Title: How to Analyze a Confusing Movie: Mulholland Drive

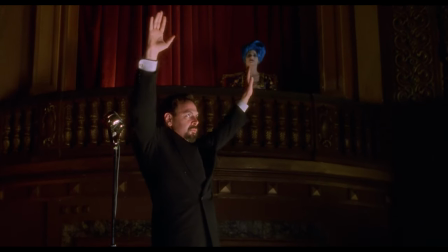[0:00]
After you see a David Lynch film, instead of asking, what did I just watch?
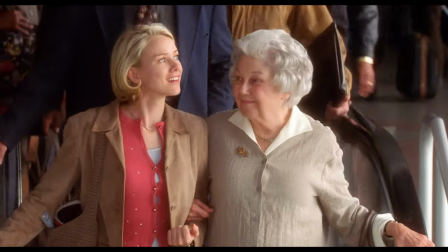[0:05] What is going on here?
A better question might be, how did I just watch? How did the camera show me what it had to show?
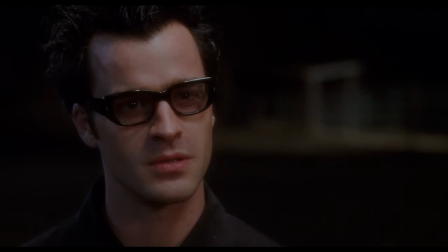[0:13] Look, where's this going? What do you want me to do?
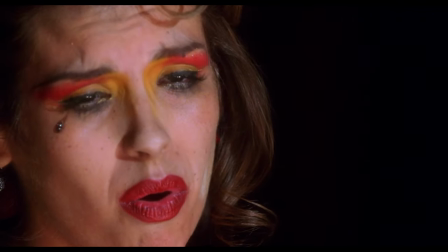[0:16]
You just experienced a series of sounds and images, and that experience can't be captured in a plot summary.
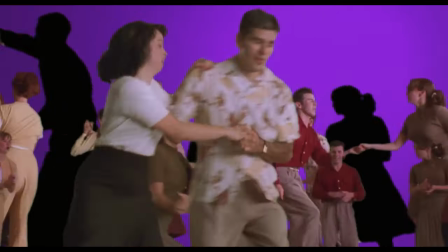[0:24] I agree.
Asking, how do the sounds and images work, is actually the best way to start answering the question, what does the film mean?
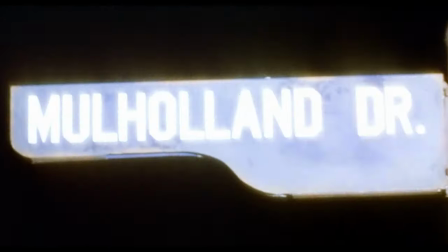[0:33] Okay, I'm thinking.
And answering that preliminary question begins with simply noticing what you're seeing,
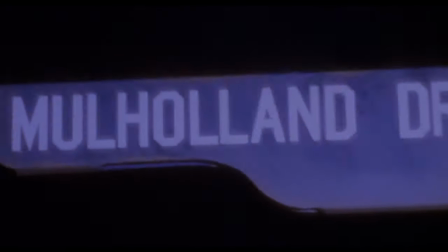[0:40]
and picking out patterns, repetitions, and variations, which are the basis for all art.
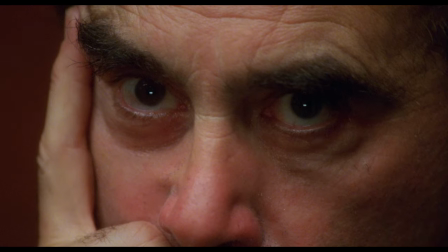[0:46] Sure.
Remember this shot? Or this one? Or this one?
No way!
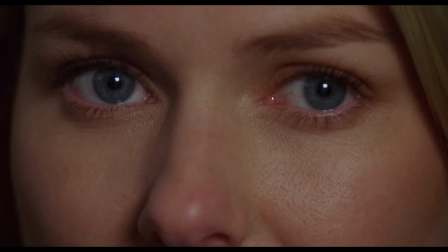[0:52] There's no way!
Two eyes and a nose. There are a bunch of extreme close-ups like this in Mulholland Drive, and in this video I'll show how,
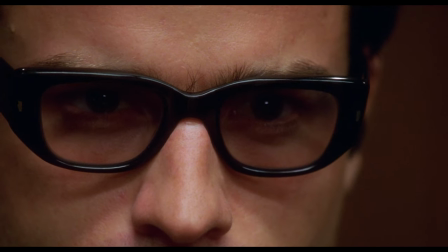[0:59]
if we just notice formal elements like this and think about how they work, they'll take us straight to the heart of this dizzyingly complex movie.
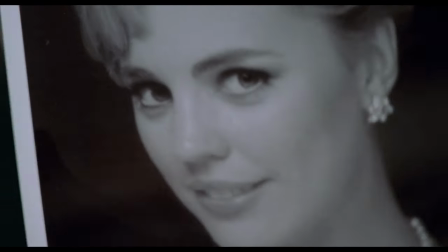[1:07]
We get our first batch in this early scene introducing Adam Kesher.
What's the photo for?
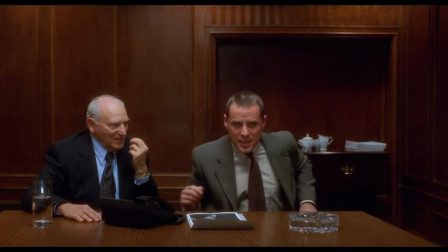[1:13] Well, I think you're going to enjoy your espresso this time. I've done quite a bit of research.
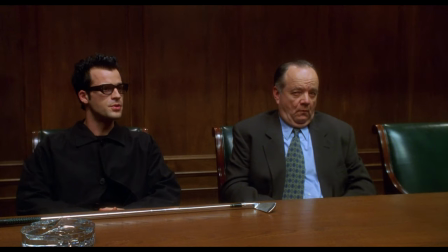[1:18] What's the photo for?
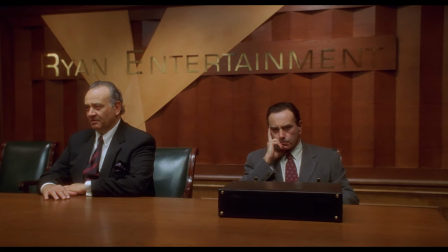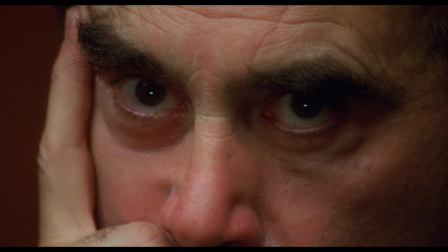[1:28]
Here, the extreme close-ups begin by serving a pretty obvious function, underscoring the determination and mutual hostility of Adam and the Castigliani brother,
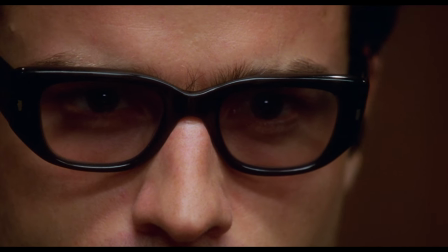[1:37]
driving home the tension between the two men, neither of whom will back down. But we've all seen a good stare down before.
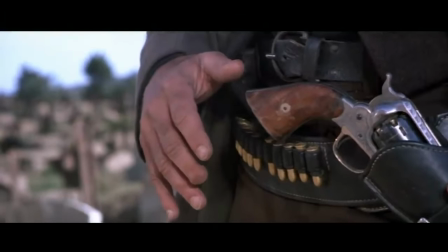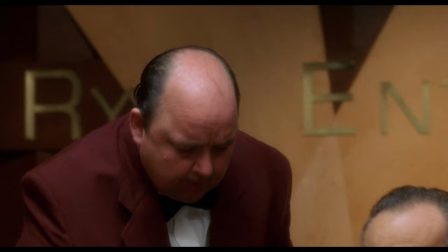[1:49]
What I'm guessing none of us have ever seen before is the incredible bit with the espresso that follows.
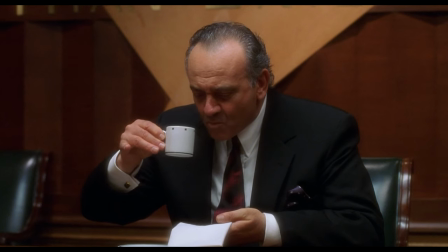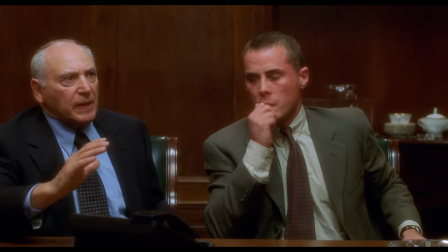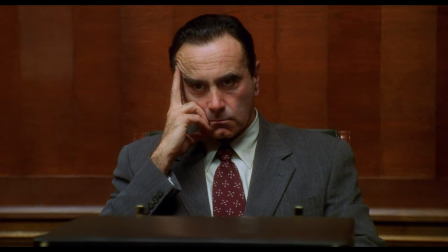[2:07]
When the espresso arrives mid-confrontation, a secondary, but more powerful tension takes over.
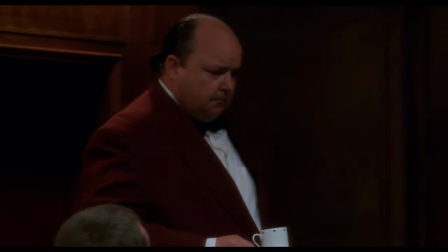[2:14]
The tension of waiting to see what will happen when the other Castigliani brother drinks it, and the close-up captures this shift.
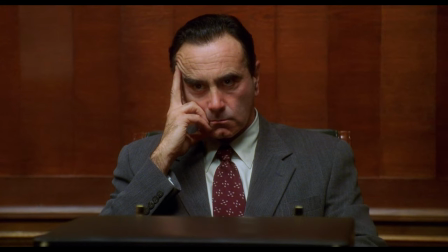[2:23]
Adam's attention goes from his conventional adversary across the table to what's more interesting,
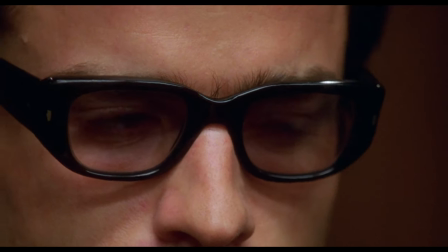[2:29]
that which is surprising and new and does not sit within a set of conventions.
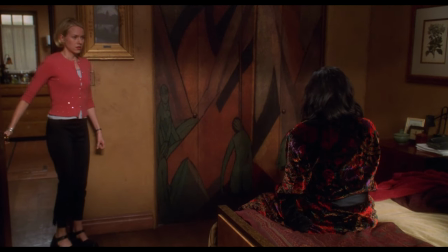[2:34]
Now, let's move on to the second set of these shots, which crops up in the scene where Betty persuades Rita, who has amnesia, to open her purse.
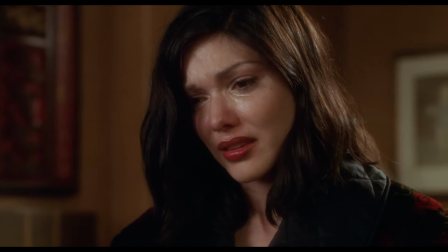[2:42] Your name must be in your purse.
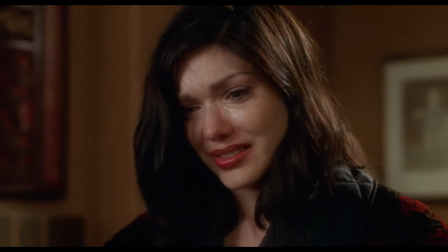[2:46] You want to know, don't you? Yes, but open it.
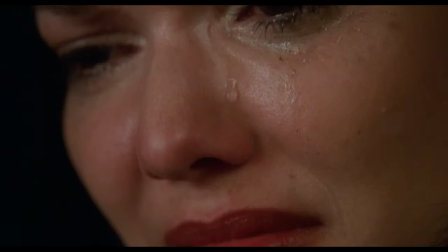[2:52]
Watch how their gazes are synchronized, from personal connection, even romantic connection,
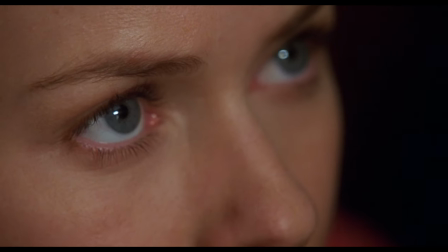[2:58]
and the seeking and obtaining of reassurance, down to the object of interest,
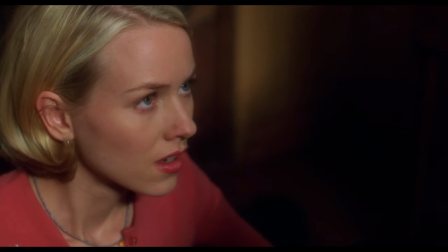[3:06]
back to the personal connection, and back to object.
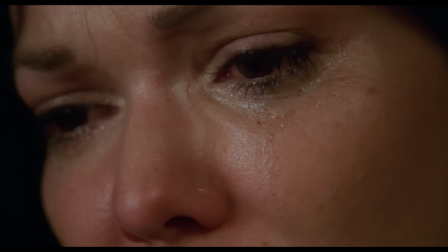[3:12]
There is a sense of clairvoyance about their gazes here, as, without speaking any words from moment Rita unzips the bag,
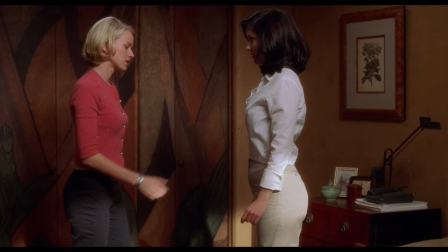[3:19]
they both seem to understand one another's thoughts and reactions, and to understand that they are bound to one another by this object,
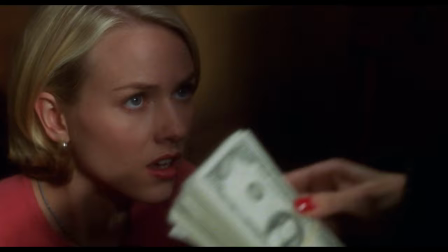[3:26]
this secret. But again here, the object is familiar enough.
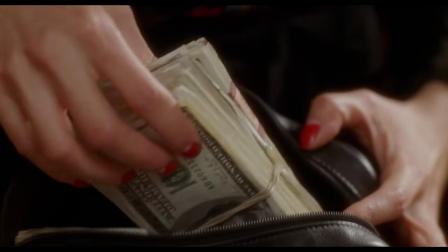[3:29]
We've all seen bags and briefcases full of cash before, if we've seen many crime thrillers or mysteries.
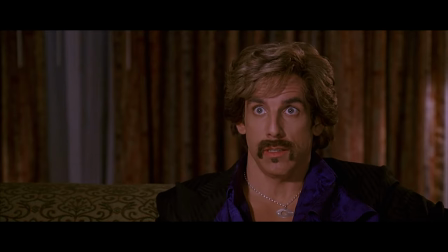[3:35] I don't know if you've ever seen $100,000, except maybe in the movies, but I assure you something gets lost in the translation.
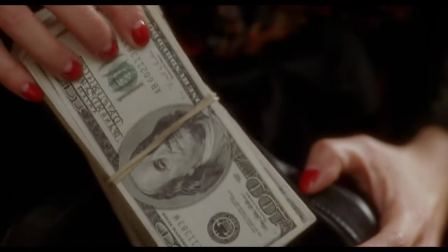[3:45]
But after they register the money, Betty and Rita's synchronized gazes take a turn.
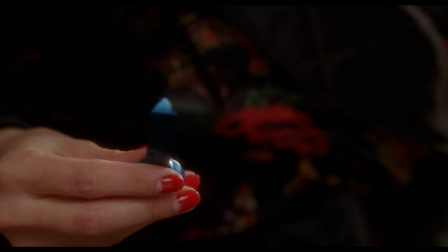[3:50]
That blue key, unlike the money, is not something we or they or anyone has ever seen before.
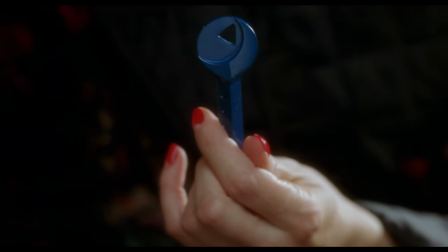[3:56]
You might not even realize at first glance that it's a key. It appears almost not of this world.
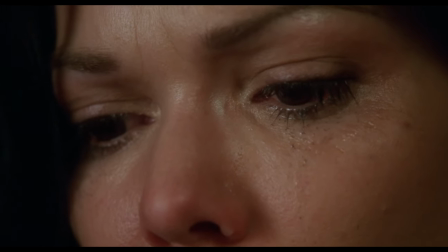[4:01]
And we can read this difference in their gazes, which now fall into misalignment and no longer sync up.
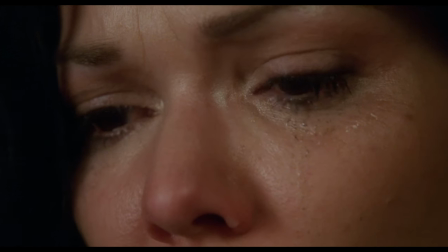[4:08]
As in the espresso scene, the introduction of novelty, true novelty,
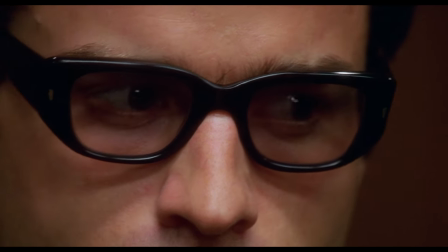[4:12]
disrupts familiar patterns of looking, forcing a shift from mere recognition to active perception.
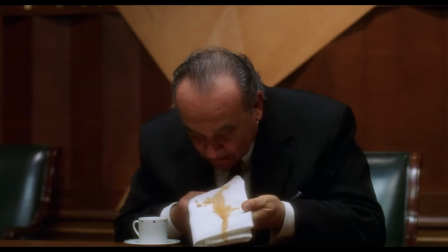[4:19]
Taken together, the espresso scene and the purse opening scene both prepare us for a very crucial scene where we get our next set of extreme close-ups.
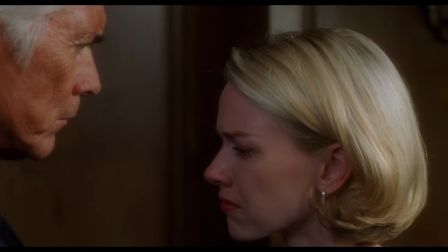[4:27]
Betty has just demonstrated her extraordinary acting ability in an audition for an unpromising film directed by Bob Booker,
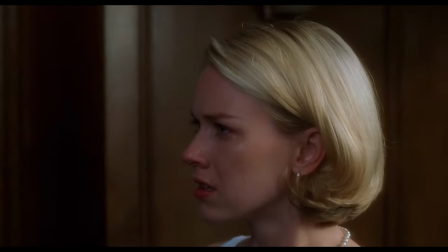[4:34]
and we cut to Adam Kesher's film set across the street, to which Betty will be taken as a result.
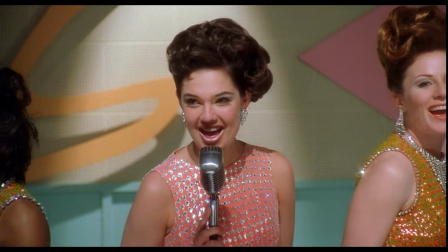[4:39]
But the fact that this is where we have been taken is only gradually revealed to us. With the gradual backtracking movement of the camera,
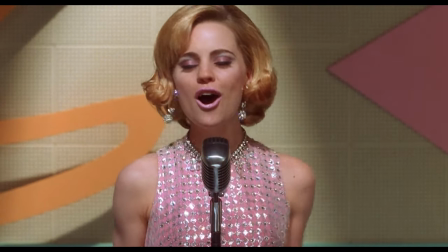[4:46]
first, the seemingly live singing we witness is shown to be taking place behind the glass of a recording studio.
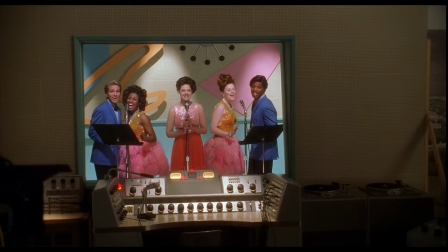[4:53]
And second, as the film cameras come into frame, the recording studio itself,
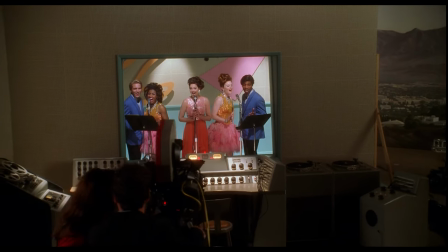[4:58]
along with the outfits, personalities, and singing contained within it, is revealed to be a fake.
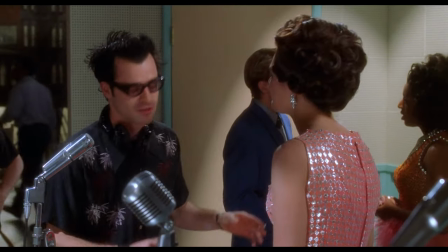[5:03]
The people are actors, the outfits are costumes, the singing is lip-syncing to a pre-recorded track.
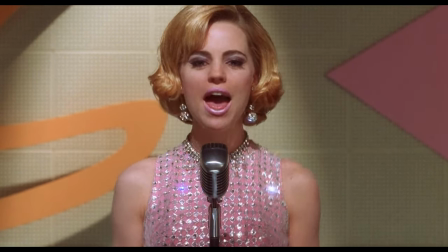[5:09]
It invites us to ask, what kind of audition is this where they just pretend? But of course, that's just what acting is.
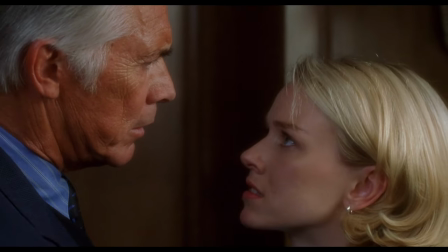[5:16]
And it's only in contrast with the emotionally hefty,
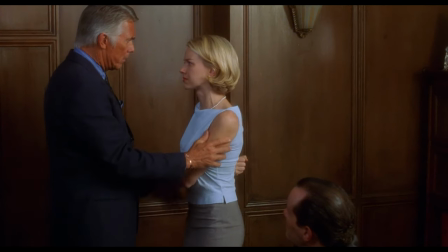[5:20]
inescapably real performance we just witnessed from Betty that the artificiality of what's going on here seems so jarring.
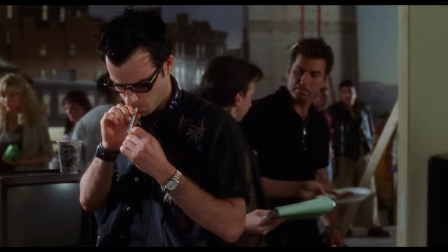[5:27]
The sense of this contrast drives the thrill that I, for one, feel with Adam as he spontaneously turns away from these artificial proceedings,
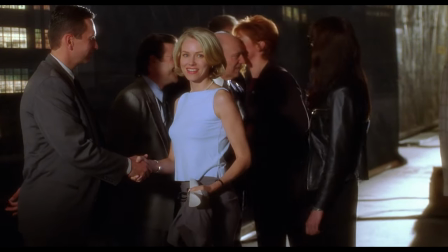[5:37]
as if clairvoyantly alerted to the approach of something new and original, despite his sealed off, technologically mediated focus,
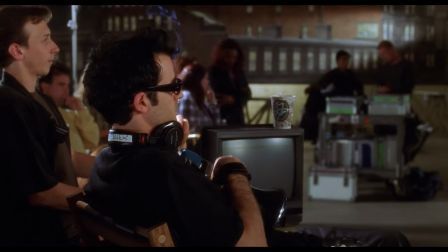[5:45]
watching lip-syncing actors through a camera through a pane of glass while wearing noise-canceling headphones.
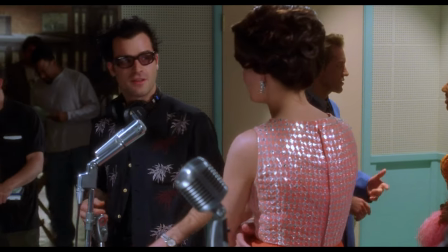[5:51]
Sensing something outside of this suffocatingly narrow routine, in which he himself is merely playing the part of the director,
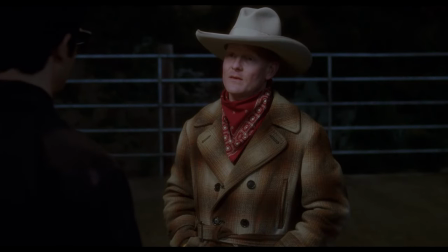[5:58]
since the choice of lead actress, the whole point of this audition, has been taken from him.
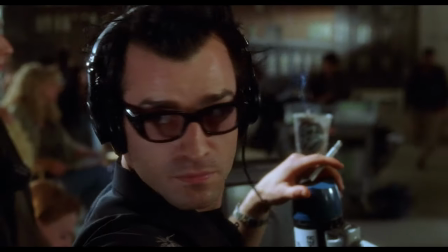[6:03]
He senses Betty's presence and turns away from the conventional, the staged, the familiar,
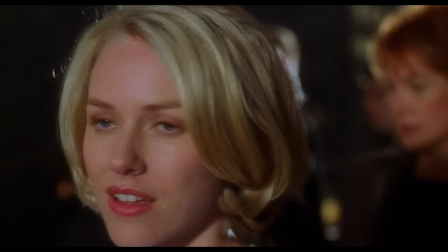[6:09]
the creatively dead, and the cameras push in on both Adam and Betty for the rush of connection, excitement, and emotion.
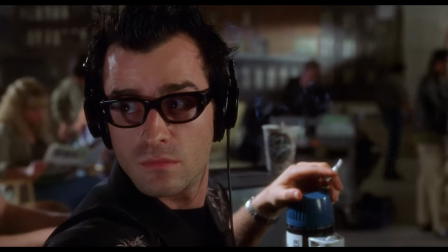[6:17]
It's important
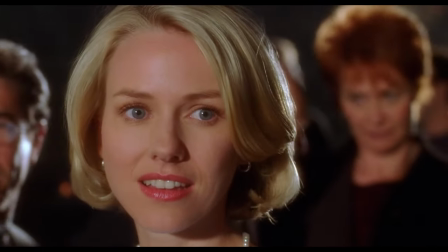[6:24]
to note, though, that this generic setup, a love song plays as two people make eye contact across a room, the cameras push in,
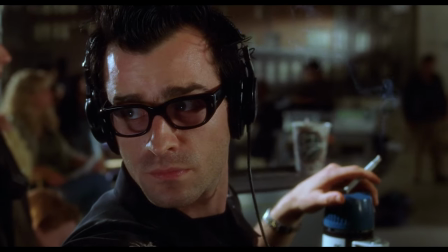[6:31]
and we get meaning-laden close-ups, has in fact been repurposed into something that is itself unusual and striking,
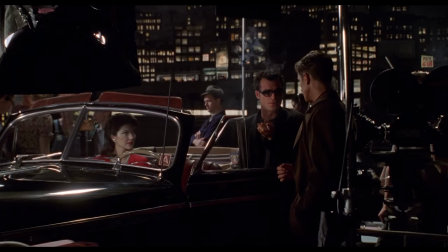[6:39]
because the connection between these two people is not romantic, but creative,
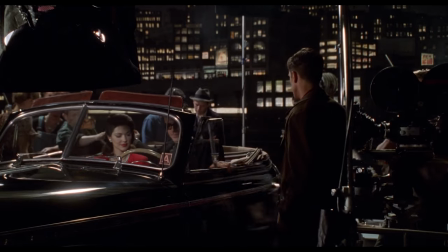[6:43]
and the thrill they are feeling lies in their immediate understanding that they could make great art together, his directing and her acting,
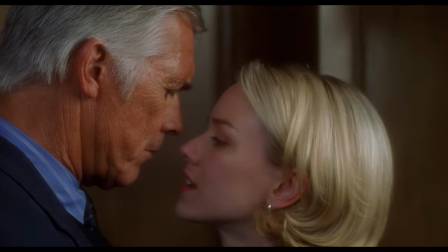[6:52]
rather than a romantic relationship.
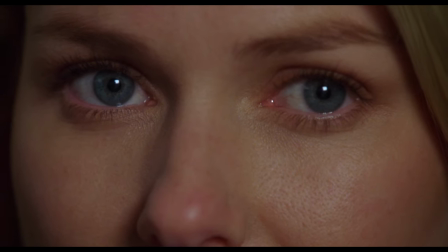[6:54]
Again, we get these close-ups, which give us Adams craning away from what one is doing, from the ordinary focus,
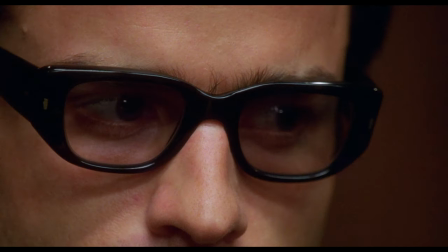[7:02]
to something new and unusual, as we saw in the espresso scene, and also give us the sense of clairvoyant connection they did in the purse opening scene.
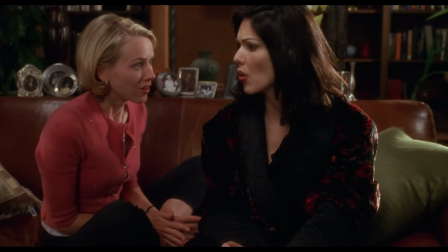[7:10]
And if all this sounds kind of far-fetched, it's worth noting that Lynch himself has this ability,
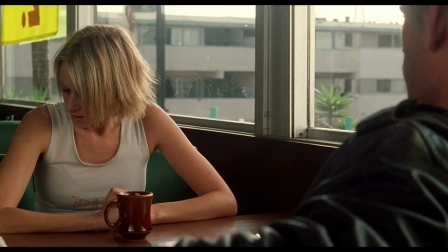[7:16]
and cast both Naomi Watts and Laura Herring in this very movie on the basis of their headshots,
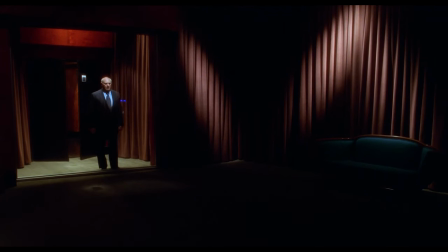[7:22]
never having seen them act. The power of Adam and Betty's connection is strengthened by the threat posed by the outside interest represented by Ray,
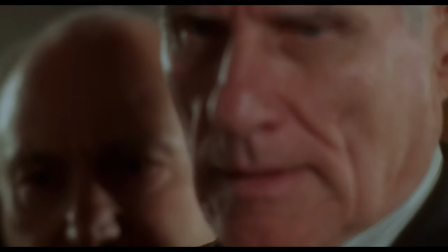[7:30]
who appears as a kind of negative image of the close-ups we've been getting, with his eyes and nose shaded out manifesting as the blind force of executive control,
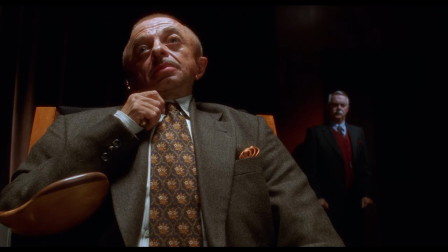[7:39]
shutting down the world of possibilities, ensuring the death of creativity.
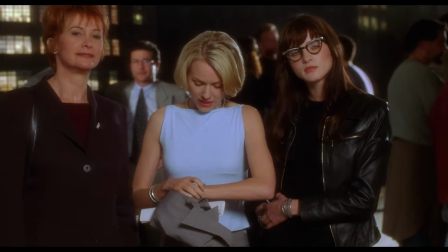[7:44]
After this interruption, the camera pushes in on Betty a second time when she checks her watch,
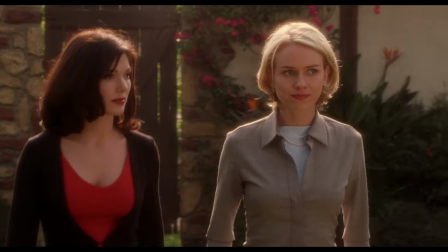[7:49]
and there we get the rush of romantic attachment that was withheld from the same camera movement earlier,
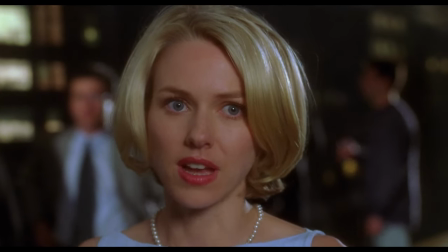[7:54]
as she now remembers Rita, and the romantic connection with Rita pulls her away from the creative connection with Adam.
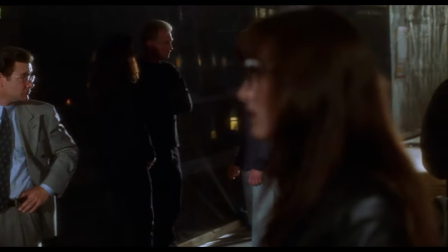[8:01]
That romantic connection, in turn, gives us our next interesting close-up. Once Betty and Rita sleep together, we get this shot.